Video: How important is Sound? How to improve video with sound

Hey everybody, welcome to The Professor. In today's video, I want to talk about sound. So, what's so important about sound in your video? Even the simplest transitions with the simple sound makes a huge difference. Like...
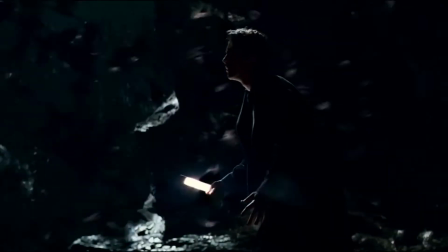13s
When we watch something, our eyes capture the motion and register the sounds and sometimes smell.
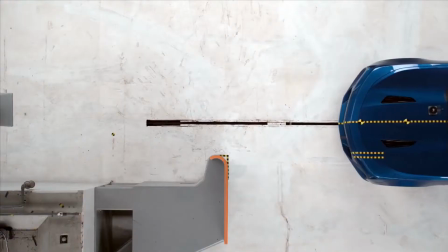18s
But our minds automatically put two and two together when something happens and there's supposed to be a sound.
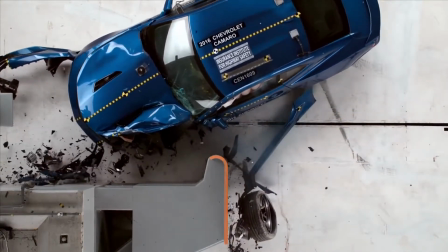23s
But what happens if you see something like a car crash or something, but you don't hear the sound? Your mind doesn't comprehend it, so it's a weird sight.
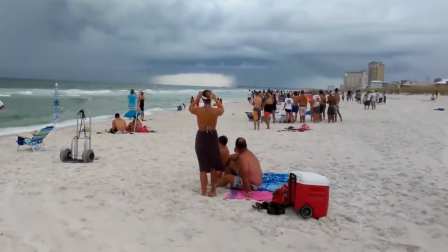31s
Just like how it's odd for us to see a jet fly by and then you hear the sound right behind it. Sound is important when you are visually watching something and we don't even realize it. But now you do, it's because it's driving you crazy that the audio of my voice isn't linking up with the movement of my lips.
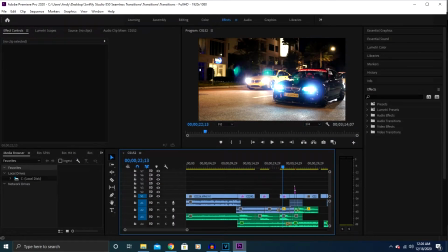46s
So I was editing a car video that I recently shot and I put together a couple clips and it just looked weird. Check it out.
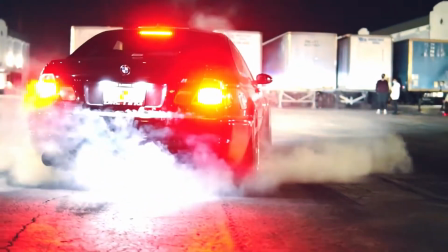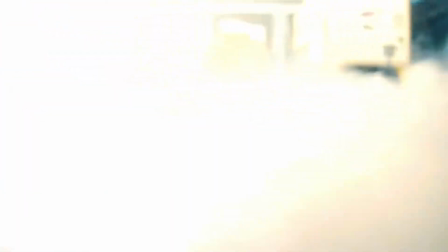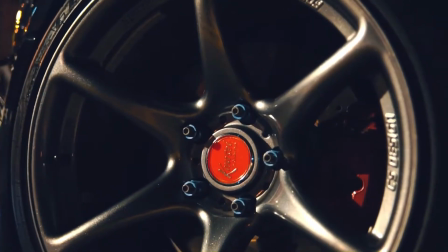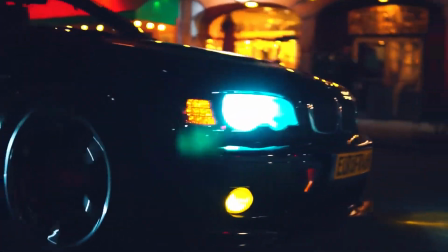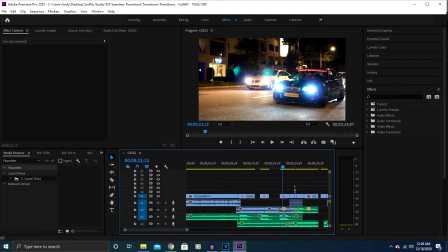82s
It just doesn't flow right, right? Now what if I added some sound effects?
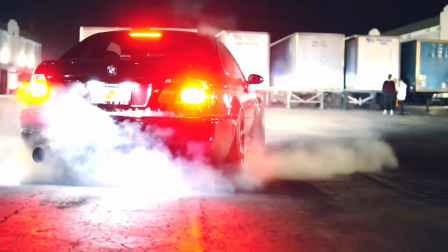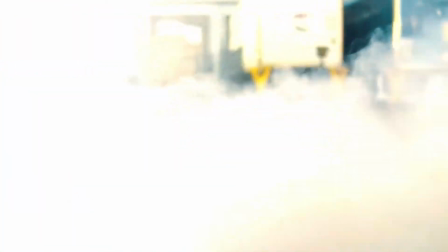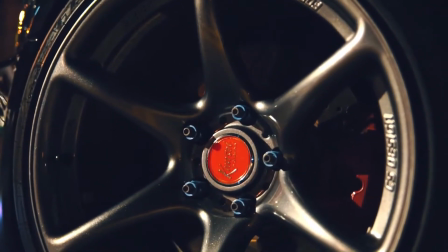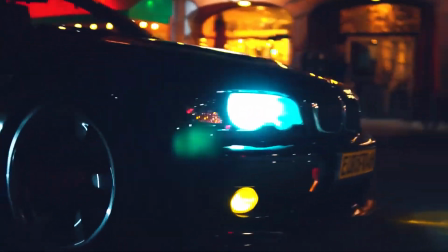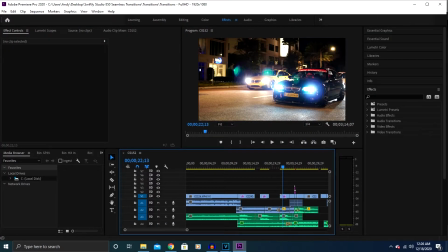117s
Boom instantly better for some reason so it wasn't the clips that were off It just didn't register in our minds correctly When I first started shooting
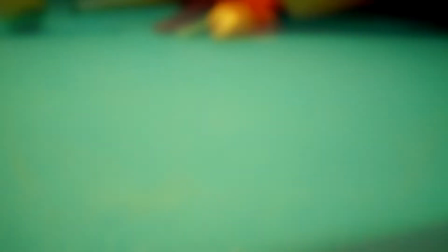125s
sound was never something I focused on but when I started experimenting with it It drastically improved my videos pay attention to the sounds the next time as
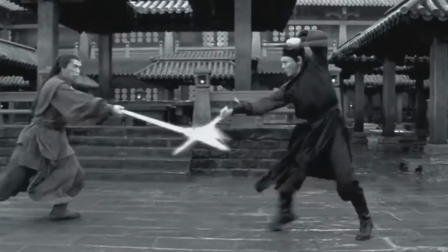133s
you watch the movie each sound You hear is most likely added in the soundtrack plays a ginormous
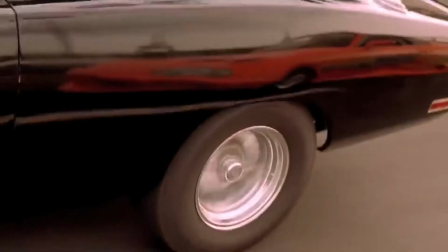138s
role in setting the tone So basically the huge part of experiencing a video or a movie is sound quality. So the next time you shoot a video pay attention to your sound effects and your sound quality and watch how much it drastically improves your videos. If you like this video, please give it a thumbs up and subscribe to the channel for more future videos and thanks for watching.